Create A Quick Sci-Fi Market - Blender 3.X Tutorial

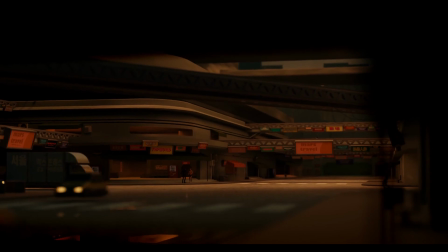0:01 Hey, welcome to another Blender video, and today I'll just be going over my general workflow for creating the sci-fi market scene.
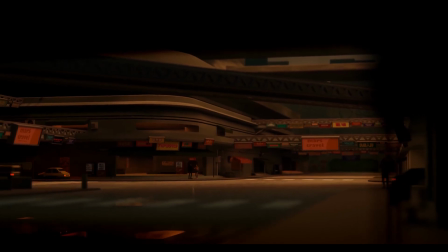0:08 So to get started, let's jump straight into Blender, and let's select these and press X to delete the light and the default cube.
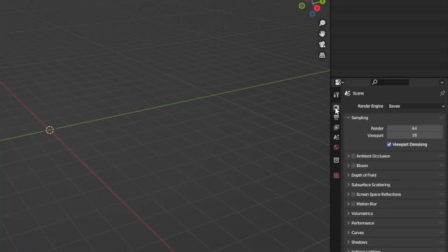0:14 I'll also go to the Render Properties tab and change the render engine to Cycles.
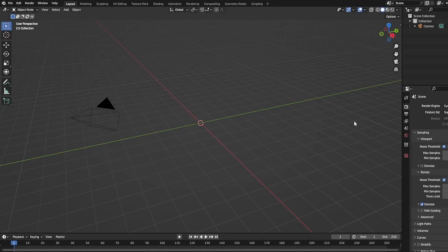0:18 So when working with bigger scenes like this, I like to start off by blocking off where I'm planning to place the main buildings with some simple shapes. First, I'll press Shift-A, and under Meshes, add in a plane, and press S50 to scale it up by 50.
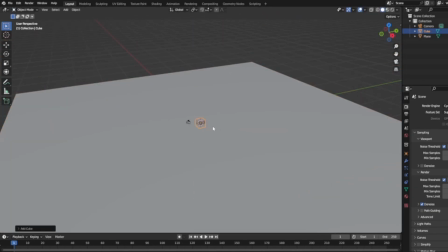0:31 This will be our ground. To start adding buildings, press Shift-A and add in a cube and scale it up so the size is more accurate.
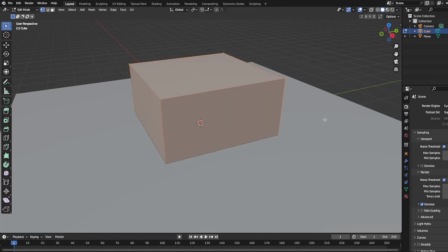0:38 To scale the first building, select the cube and hit Tab to go into edit mode. Here, press A to make sure all the faces are selected, and press SZ to scale the building down on the Z axis,
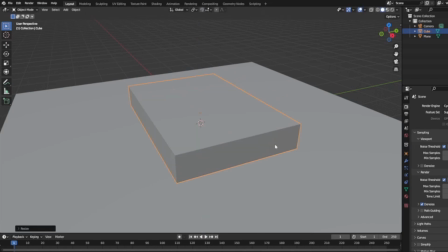0:48 and then let's do SX to scale the building up on the X axis.
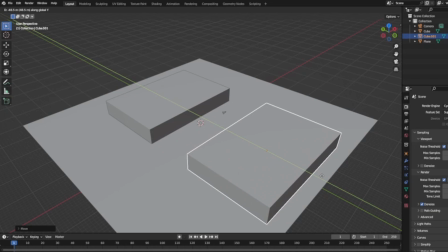0:52 Let's hit Tab again to go back to object mode, and with the cube selected, let's press Shift-D and X to duplicate the cube and move it on the X axis.
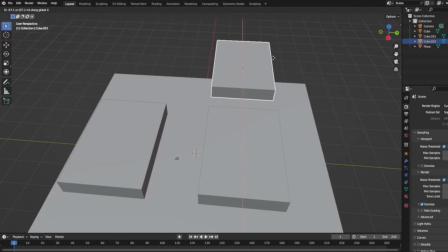0:59 The space between these two buildings will be the main road. I'll duplicate this building once again and press RZ90 to rotate the building 90 degrees. Then I'll move this building to the background to create an intersection.
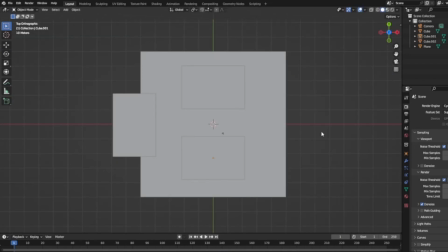1:12 Before we move on with adding more buildings, let's place the camera first so we won't have to worry about parts of the market that won't be in the camera's view.
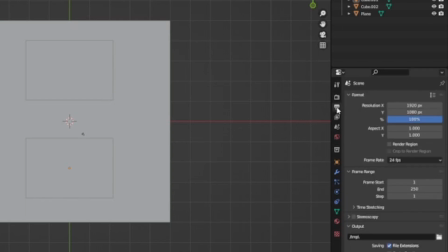1:18 To first change the resolution, let's head over to the Output Properties tab, and I'll change my resolution to 2048 by 1080, but depending on the computer that you're using, you may want to lower those values to speed up your render times.
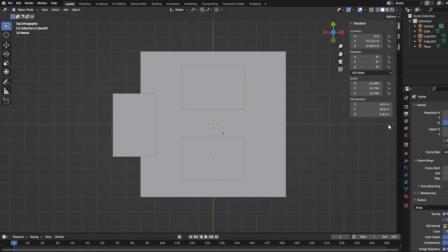1:31 Press N to show the side panel, and under View, enable Lock Camera to View.
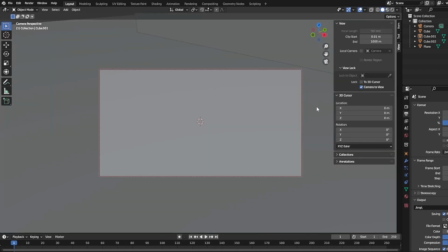1:35 Now when you go into camera view by pressing 0 on the numpad, you should be able to move the camera with the mouse.
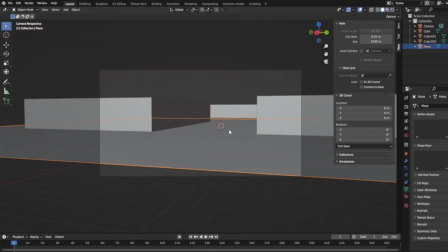1:40 I'll position the camera so that the building on the left is the focal point. I'll be tweaking the camera position throughout this video, but the general area will remain the same.
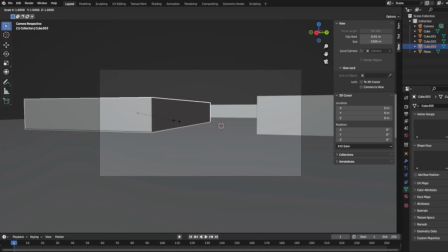1:48 To create sidewalks, we can just duplicate the buildings we created, slightly scale them up, and then scale them down on the Z axis. Now we can place these at the base of the buildings that we created to make our sidewalks.
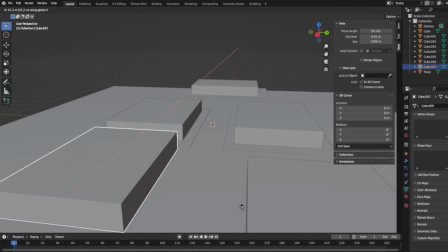2:00 Let's populate the foreground as well by placing some buildings close to the camera to add some depth to the scene.
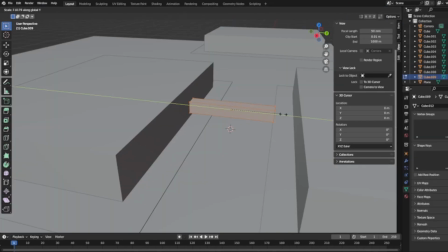2:05 To further emphasize this perspective, adding objects that can act as leading lines, which guide the viewer's eyes from the foreground to the background, can really help.
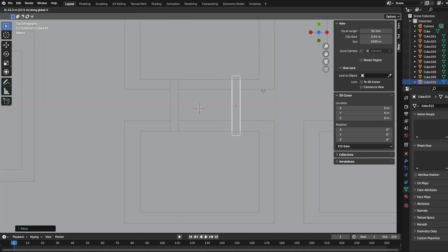2:13 The road between the building already acts as a leading line, but I also like to add some bridges that connect the buildings.
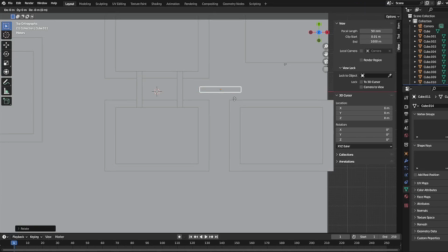2:19 I'll add a couple bridges that connect the foreground to the midground, but also some horizontal bridges to add more foreground detail and guide the viewer's eyes.
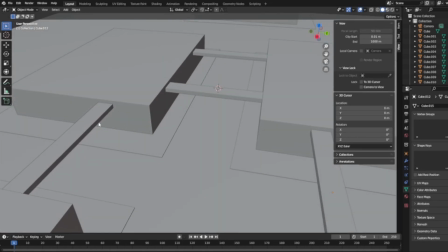2:26 We'll populate the scene with smaller details such as cars and street signs later on, so once you have the base objects for you to build the scene upon, you can move on to the next step.
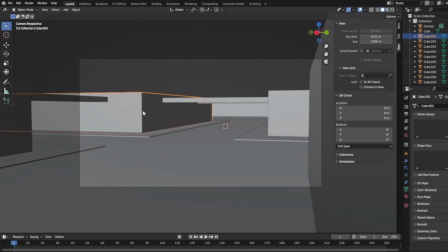2:35 We can start making these cubes look more like buildings by beveling some of the shapes. Let's select the first building, go into edit mode, and on the top left, change over from face select to edge select mode. Select the edge that's facing the camera and press Ctrl B to bevel this edge. Now in the bottom left menu, let's increase the number of segments so the building is rounded.
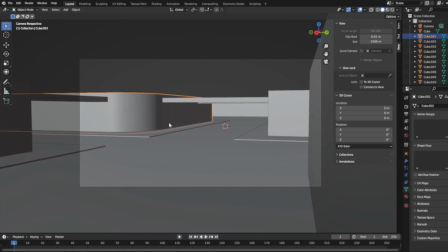2:54 For adding more details, we'll be using Loop Tools, which is a built-in add-on.
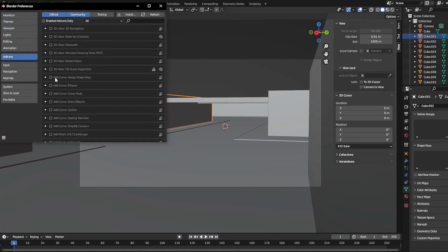2:58 So to activate this add-on, let's go to Edit, Preferences, and under the Add-on section, search for Loop Tools and click the checkbox.
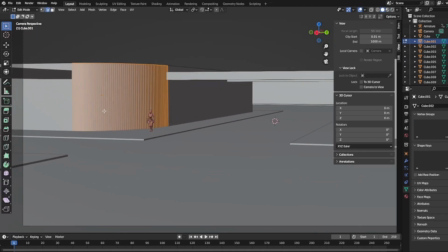3:07 I want to add an entrance at this corner of the building, so to do so, I'll start by adding cuts where I want this entrance to be.
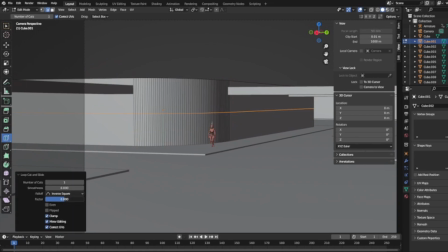3:12 Let's select the Loop Cut tool on the left menu and add a horizontal cut to the building. Then let's add two vertical cuts on either side of the corner. You can make sure that these are evenly spaced by having the same factor offset for both cuts. With the middle faces selected, right-click and extrude the faces along normals into the building.
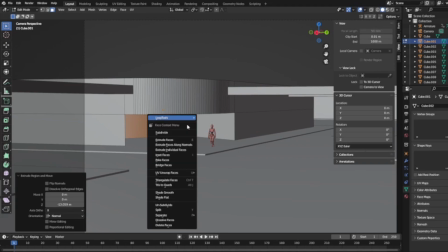3:32 We can use Loop Tools to flatten these faces by right-clicking and under Loop Tools, select Flatten.
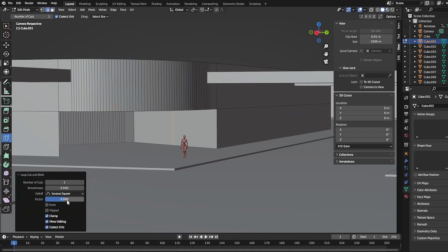3:37 Then we can add a loop cut close to the entrance of the building to set the wall thickness, and start moving and extruding the faces inside.
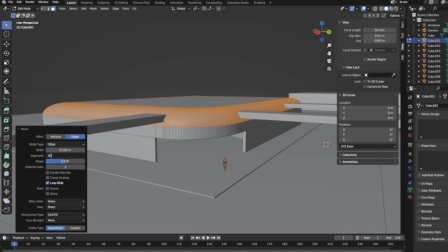3:45 Before adding more interior details, let's work on the exterior. Let's inset the top face and extrude it up.
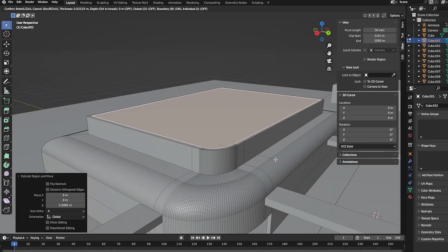3:53 I want to add a second floor, so I'll add some space for a walkway and continue to inset, scale, and extrude these top faces to create some quick variety.
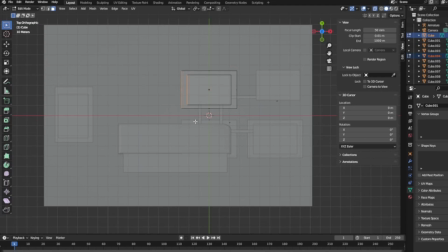4:05 I also want to make the building longer, so I'll go into edit mode, enable transparency, and from the top view, select these faces and move them along the x-axis.
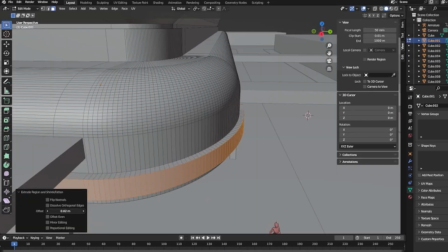4:13 We can continue to add details by insetting and extruding faces.
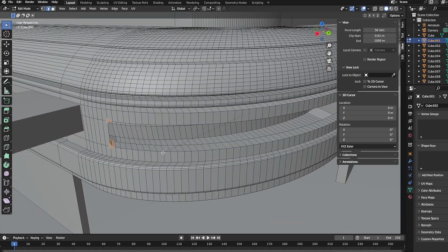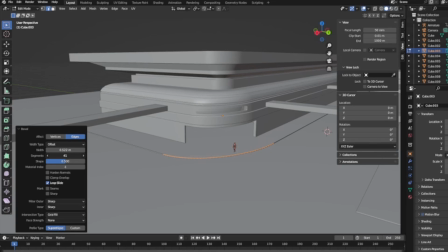4:25 I'll bevel the edges of some of the sidewalks as well to match the building, and bevel this edge on the building on the right as well.
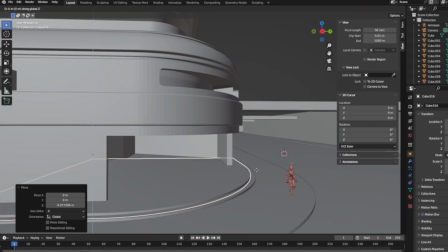4:32 I'll continue to slightly change the camera position and the building locations as I go forward.
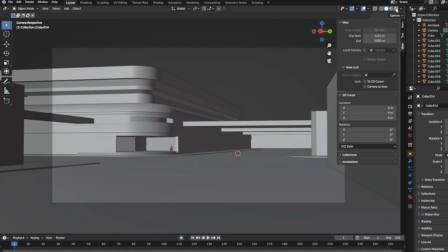4:36 I want to keep the entrance of the left building as the focal point, so I'll position the roads, bridges, and buildings to lead the viewer's attention to the focal point as well as create some depth.
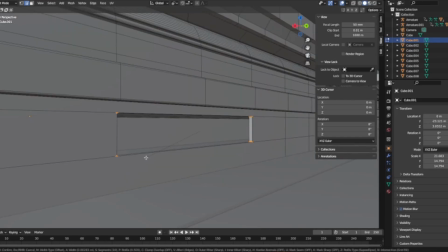4:47 For the lighting in the scene, I want to be a little more selective of where the light is shining,
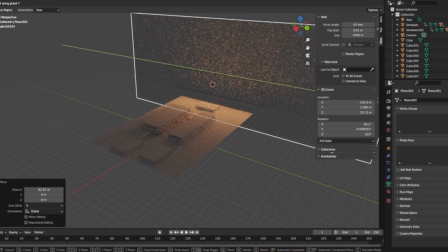4:52 so instead of HDRI, I'll place a plane behind the scene and give it a blue tint to act as the sky. If
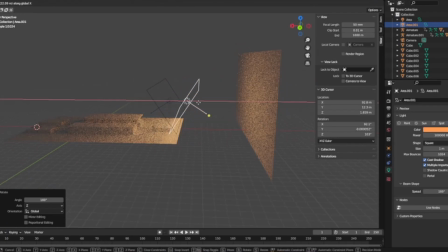4:58 you're looking to create something that looks less stylized and more realistic, an HDRI environment texture would probably be the way to go. So right in front of the sky plane we just created, I'll add two large area lights.
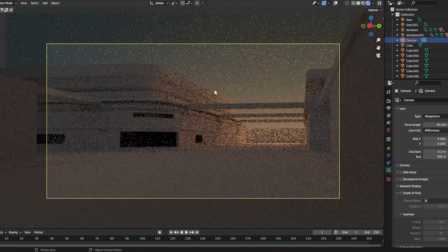5:09 One to light up the sky with the orange-yellow color, and then the other facing the scene as the main source of light.
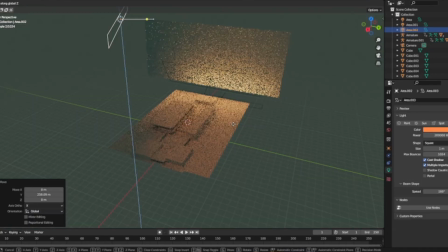5:14 Then we can place more smaller area lights around the scene to emphasize the focal point.
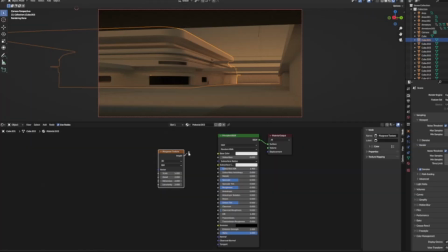5:19 For the materials for the building, I'll go into the shading tab and connect the color ramp to the base color and add a Musgrave texture to the factor of the color ramp.
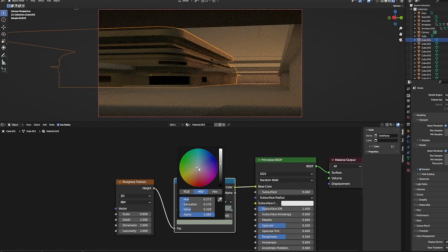5:27 From here, we can change the values of the color ramp and the Musgrave texture to add some light detail.
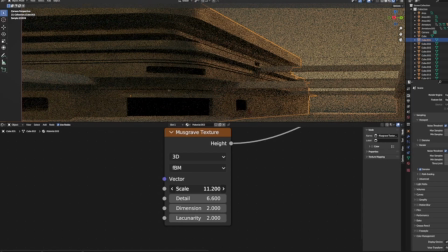5:32 If you're looking for a more realistic look, you could also consider using an image texture or something more complex.
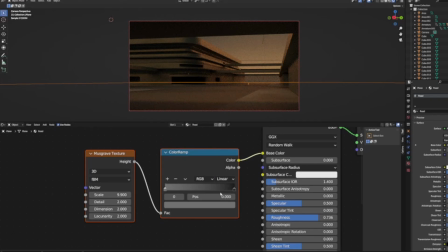5:38 I'll duplicate this material and slightly change it up so I can apply this to the sidewalks and roads as well.
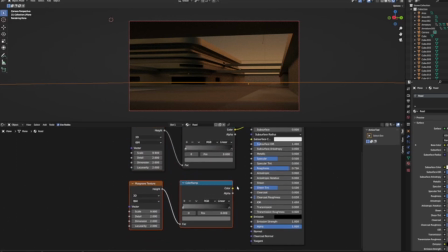5:43 For the roads, you can plug the Musgrave texture into the roughness of the principled BSDF to create some puddles on the road. You could also do this with image textures, which is what I'll replace the Musgrave texture with later on for the roads.
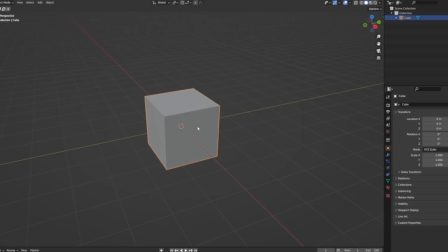5:57 Now that we have the base for our market, we can start adding details and props. I'll open up a new project and we can start by making some props to place around the scene. Starting with crates and boxes, we can just scale a cube in edit mode, add a bevel and some loop cuts, and start extruding faces to add some detail.
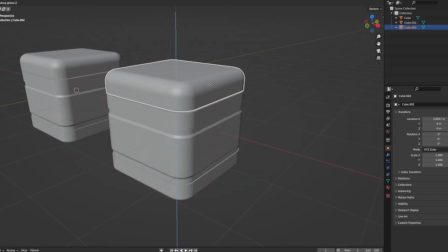6:12 We could also select the top faces in transparent mode and separate them to create a lid for these containers.
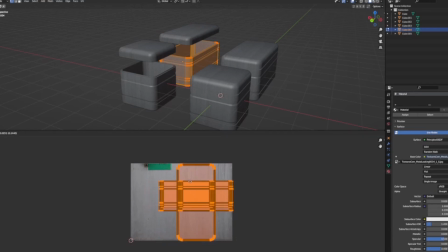6:17 I'll temporarily set the base color to a texture I got from textures.com, and I'll apply this texture to other props, but we can change this later on to better match the scene.
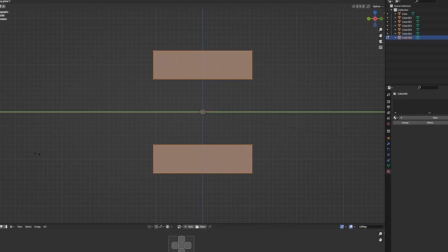6:26 Next, I'll create a shape that could be used for scaffolding or railings.
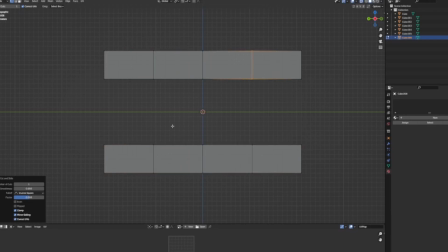6:30 I'll add two cubes in edit mode, scale them up on the y-axis, and add three loop cuts to each cube.
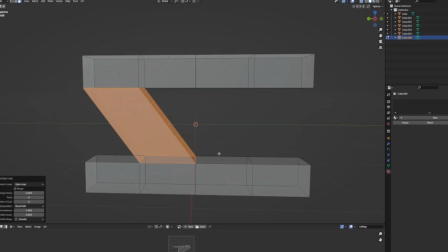6:35 Then I'll select the outer faces on the bottom of the top cube and bridge them to the inner faces of the bottom cube.
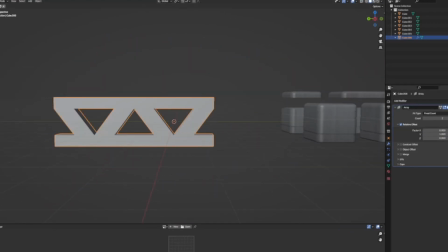6:41 Then we can add an array modifier to extend this shape.
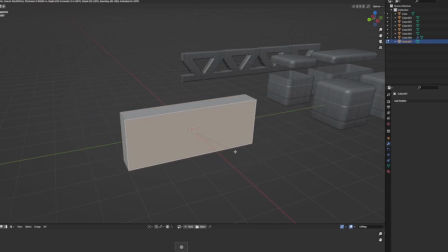6:45 For signs, I'll just scale up a cube on the y-axis, and in edit mode, I'll inset and extrude the first face, then select all the faces and bevel the sign.
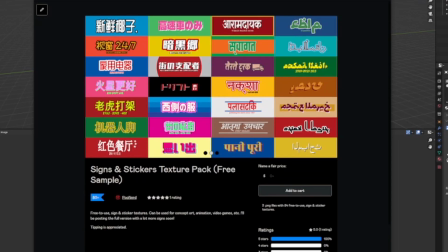6:53 For the sign textures, I'll be using some textures that I made that you could download using the link in the description of this video.
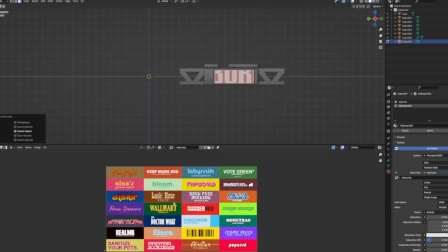6:59 So I'll give this mesh the same texture as the boxes, add a new material using the sign texture, and assign it to the front face.
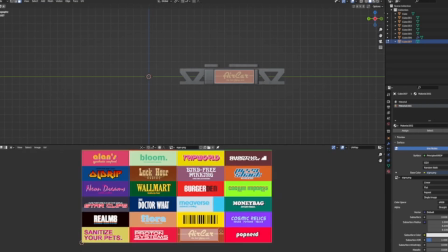7:05 To create more signs, we can just duplicate this one and change it using a sign texture.
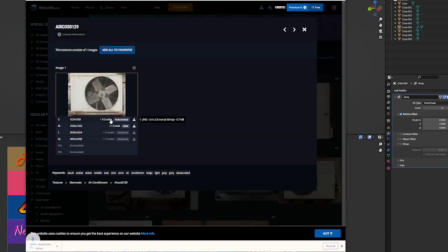7:11 For more props, like pipes, air conditioners, and vehicles, we could just download a couple textures from textures.com,
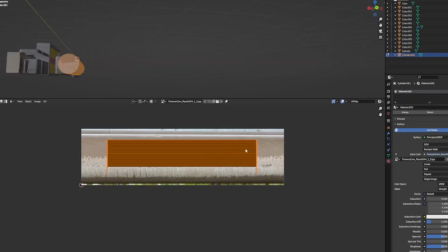7:17 import the images as planes, and start modeling the prop using the images as reference.
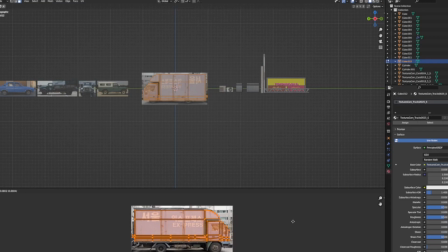7:24 Then we can apply the same material to the mesh and line up the edges in the UV editor. Since this is a bigger scene, I won't be adding too much detail, but spending more time with these props,
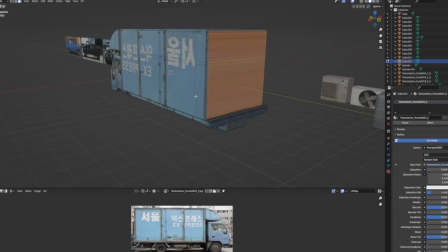7:33 using more high-quality image textures, and using projection mapping techniques can make a huge difference if you're going for realism.
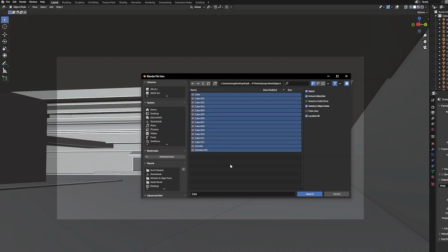7:39 Anyways, once you've created all your props to fill the scene, we can go back to the main scene and append all the props.
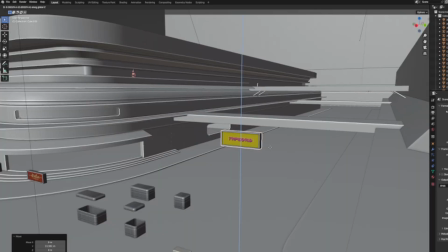7:45 From here, I'll start placing the props all around the scene, starting with the signs and railings.
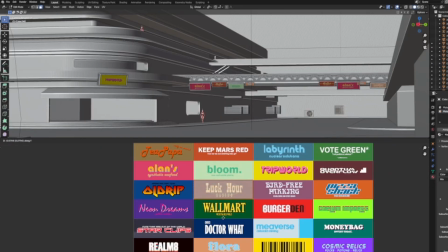7:49 Once again, I'm only concerned about what's in the final render, so I won't be placing any props outside of the camera's view.
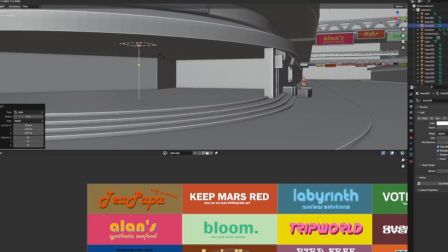7:55 As I go through the scene and add more props, I'll start adding details and lighting to the interiors of these buildings as well.
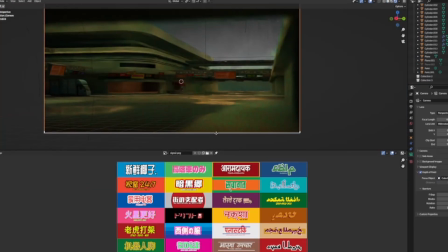8:01 To keep the focus on the main entrance of the market, I'll go to the camera settings and add some depth of field.
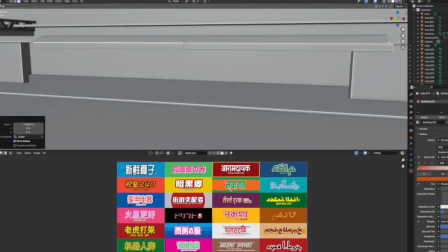8:06 If you feel like a certain part of the scene is empty despite the props, we can also change the building to add more windows and entrances.